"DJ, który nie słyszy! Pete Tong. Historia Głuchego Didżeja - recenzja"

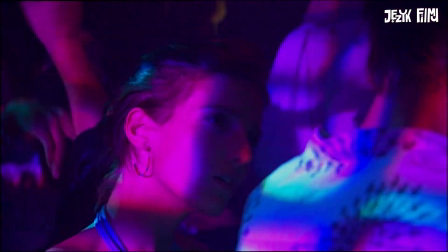[4:11]
Kobieta, która uczy go języka migowego, pokazuje mu, jak poczuć dźwięk.
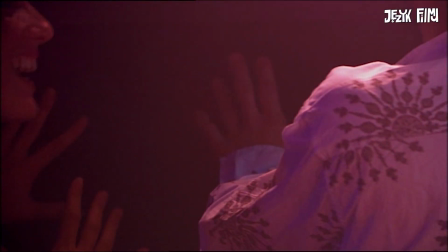[4:16]
W klubie były DJ doświadcza muzyki, czując poruszające się membrany głośnika dzięki falom dźwiękowym.
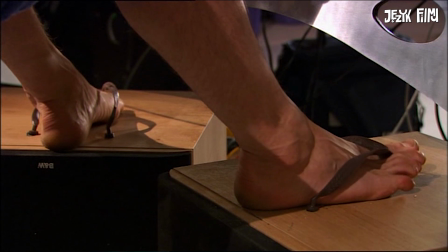[4:23]
Frankie odkrywa metody, których wcześniej nie znał. Metody słuchania muzyki bez posiadania słuchu. Wspaniale ogląda się ten etap podróży bohatera. Podróży z jednego świata pełnego fałszywych przyjaciół do świata cichego, ale szczerego.
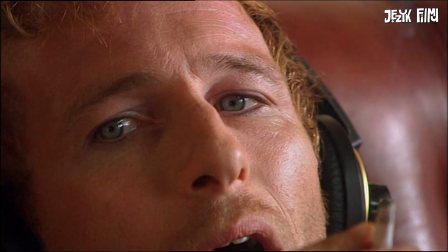[4:39]
Film prezentuje niezwykle dużą ilość zbliżeń na oczy bohatera. Są też zbliżenia na graficzny wykres fali dźwiękowej.
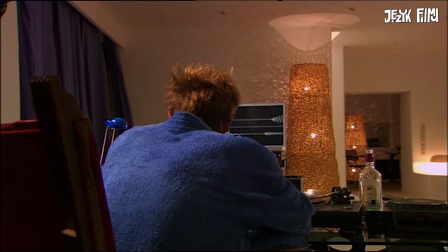[4:47]
Wszystko to ma pokazać, że bohater widzi dźwięk. Zobaczcie scenę intymnego zbliżenia pomiędzy bohaterami.
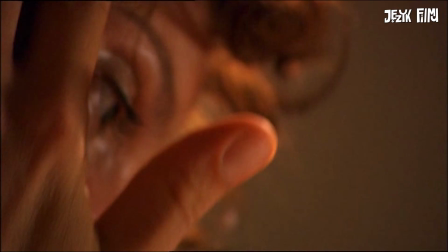[4:54]
Dla mnie jest wspaniała. Rzadko się widzi taką scenę skonstruowaną w tak nietypowy sposób.
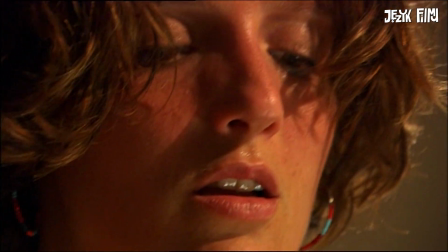[5:00]
Ujęcia są w dużym zbliżeniu, zwanym także detalem. Nie mamy tutaj wulgarności, a fascynację.
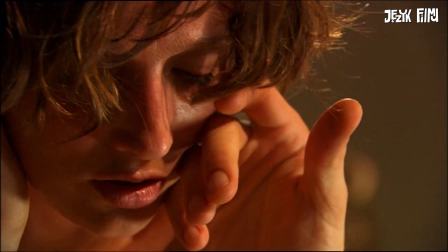[5:07]
Ta scena stanowi kontrast do poprzedniej sceny zbliżenia bohatera ze swoją żoną i ta scena nie była tak delikatna.
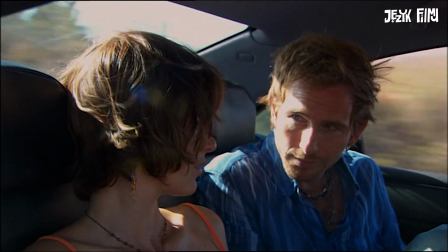[5:14]
Mi bardzo podoba się, że bohater zaczął czuć wstyd.
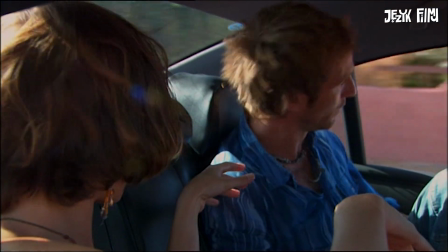[5:18]
Wcześniej go nie posiadał, zaś po przejściach stał się człowiekiem, którego pewne sytuacje potrafią wprawić w zakłopotanie. To oznaka, że na czymś mu zależy. Ta prosta historia umoralniająca jest naprawdę świetnie pokazana. Mamy tu wspaniałe zdjęcia i montaż, które przywołują życie człowieka związanego z nieustanną zabawą. Do tego jest kilka ciekawych zabiegów realizatorskich na obrazie i dźwięku. Pod względem formy nie jest to typowy film. I na koniec zdradzę Wam pewną ciekawostkę. Z napisu na samym początku dowiadujemy się, że film jest oparty na prawdziwej historii.
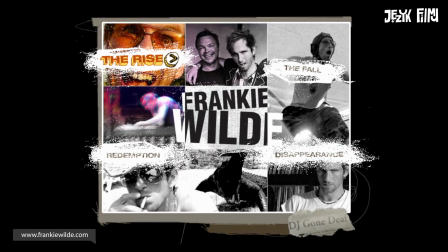[5:53]
Frankie ma nawet swoją stronę internetową. No ale widzimy na niej aktora, który wcielił się w rolę Frankiego.
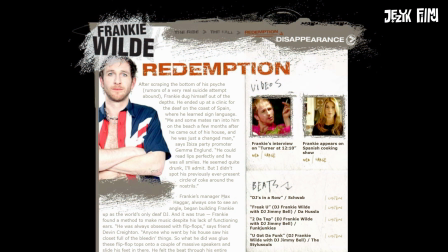[5:59]
Nie da się znaleźć oficjalnej muzyki tego kompozytora. Czy zatem mamy do czynienia z mistyfikacją? Czytając opinie widzów, można tak stwierdzić. Film miejscami przypomina dokument. Mamy wiele wypowiedzi do kamery. Ale czy są to prawdziwi ludzie z branży? Ja mam swoje zdanie, natomiast Wy sięgnijcie po ten film i dajcie znać w komentarzu, co o tej rzekomej mistyfikacji sądzicie. I to wszystko na dziś. Dzięki za wsparcie kanału, za lajki, za komentarze. Zobaczcie inne recenzje takich filmów perełek, które umieściłem na moim kanale. Do zobaczenia wkrótce i pamiętajcie o konkursie przy każdym odcinku u mnie na kanale.